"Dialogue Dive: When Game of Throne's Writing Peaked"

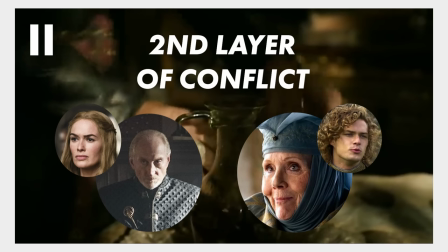8:26 There is a reason why this is one of the best scenes of dialogue in the show. So let's keep watching.
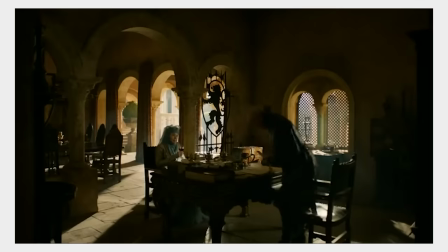8:32 Her change will be upon her before long. I'll spare you the details of what will happen then.
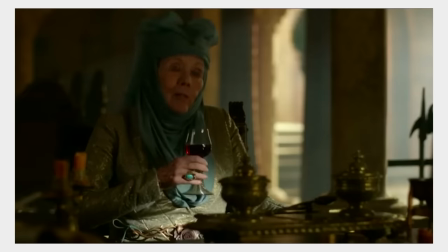8:38 You men may have a stomach for bloodshed and slaughter, but this is another matter entirely.
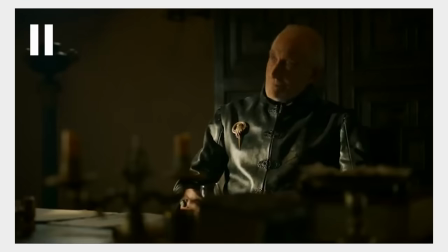8:43 Here we see Alena condescend to Tywin about womanhood. This dialogue serves both of Alena's goals within the scene. Alena can devalue Cersei by questioning her ability to have children, while also taking superiority over Tywin in the conversation by saying she has knowledge that he never could.
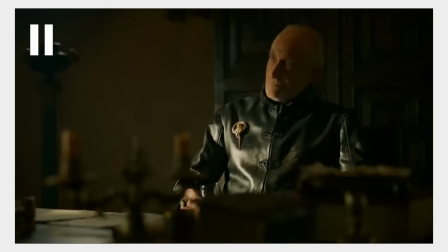9:01 But Tywin does not take this line down.
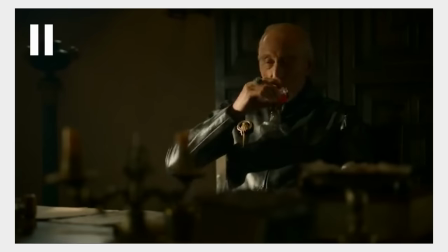9:08 Tywin fights back, saying he has his own personal experience that gives him unique knowledge, making him equal with Olenna. It would also be good to note that since our characters and conflict have been established,
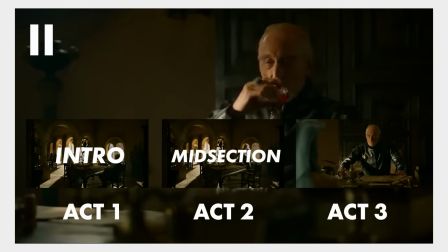9:20 the introduction is now finished, and the midsection with rising action can begin. Take notice of how the conversation takes a more serious, high-stakes form as the rising action continues.
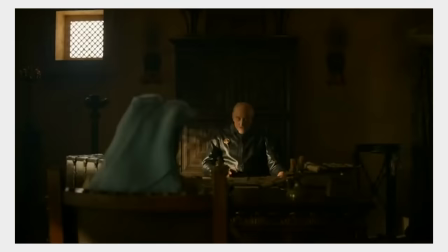9:32 My stomach remains quite strong, however. The only thing that might turn it are details of your grandson's nocturnal activities.
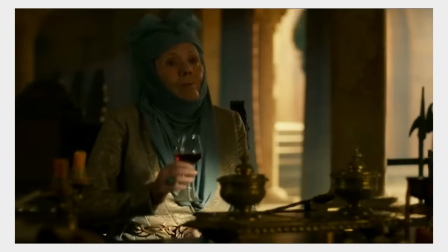9:43 Do you deny them? No, not at all. A sword swallower through and through.
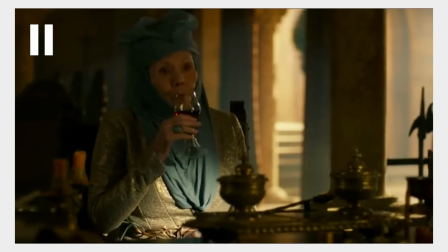9:47 Here, it is Tywin's turn to attempt to devalue Loras, and by extension, Olenna's position in the conversation. Olenna's defense to this is one she hasn't employed yet. Instead of attempting to switch the conversation back to devaluing Cersei, she simply accepts Tywin's accusation of her grandson.
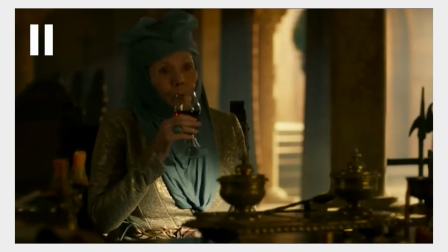10:07 Her play throughout the conversation is to frame Loras' actions as completely natural, as nothing to even notice, therefore stealing away Tywin's ability to use it against her.
Did you grow up with boy cousins, Lord Tywin?
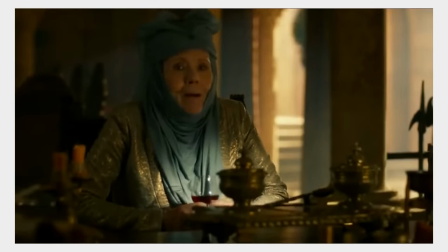10:21 Sons of your father's bannermen, squires, stable boys? Of course.
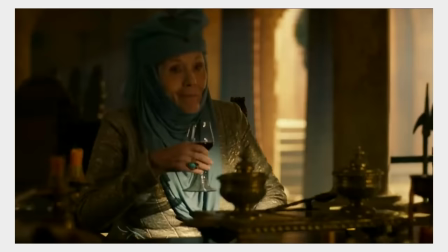10:29 And you...never... no not once not in any way
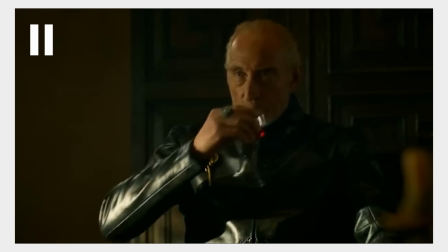10:36 never all right only Elenna Tyrell could get away with asking Tywin Lannister questions like this and while being hilarious these lines really impress how brash confident and formidable
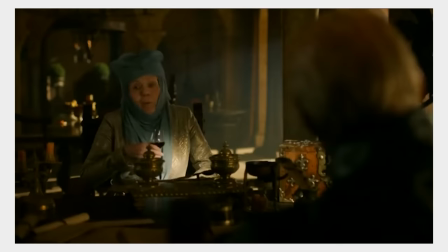10:48 Elenna is it's great character building true we don't tie ourselves in knots over a discreet bit
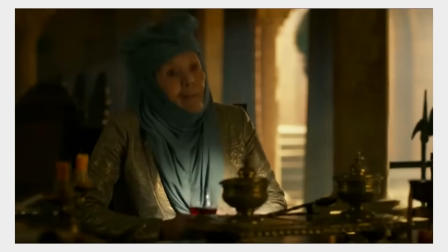10:54 of buggery, but brothers and sisters, where I come from, that stain would be very difficult to wash out.
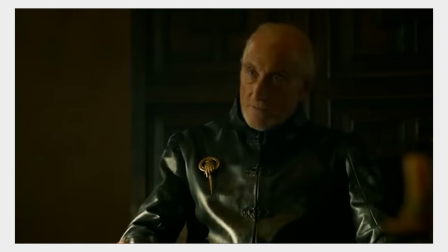11:06 I will not breathe further life into a malicious lie by disgust.
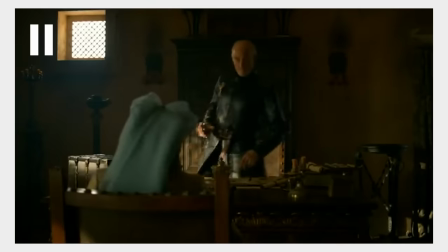11:12 This scene's entire exchange of dialogue is based around punch, counterpunch. It's completely systemic, and once you notice it, it's hard to miss. Elena says one thing, Tywin says the next. However, this last sequence offers a marked change in their interaction.
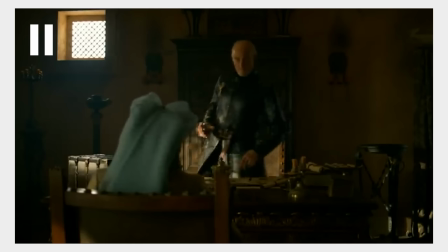11:29 Where Alena willingly accepted Tywin's criticism of Loras, Tywin could not and would not accept Alena's criticism of Cersei. Tywin refused to even continue the conversation on its current path, showing how much Alena's words actually got to him.
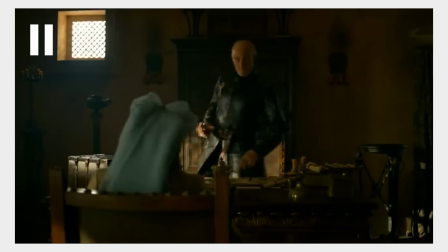11:44 In a scene where all the conflict is based around dialogue, this is the equivalent of showing the ebb and flow of a battle.
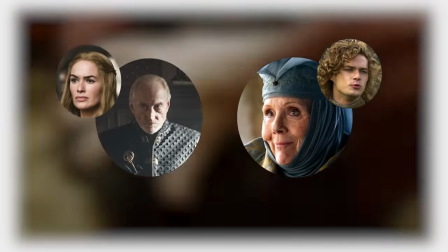11:51 Previous to this point, Tywin and Elena were at a stalemate. As soon as one said something, the other would retort with an equal counter.
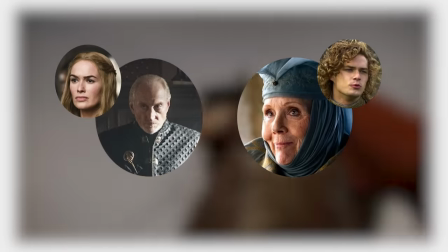11:59 But narrative conflict to remain entertaining cannot be stagnant. Conflict must be dynamic.
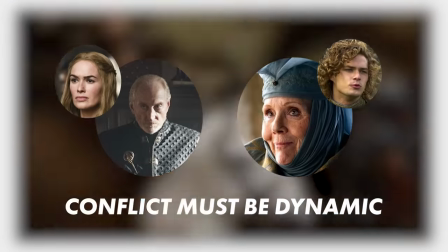12:06 One side needs to gain and one side needs to lose. This ebb and flow is how twists and surprise endings are possible.
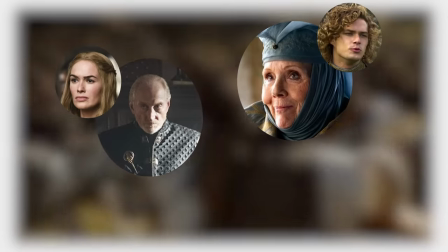12:13 Elena now has higher command of the conversation, and Tywin must now work to regain control.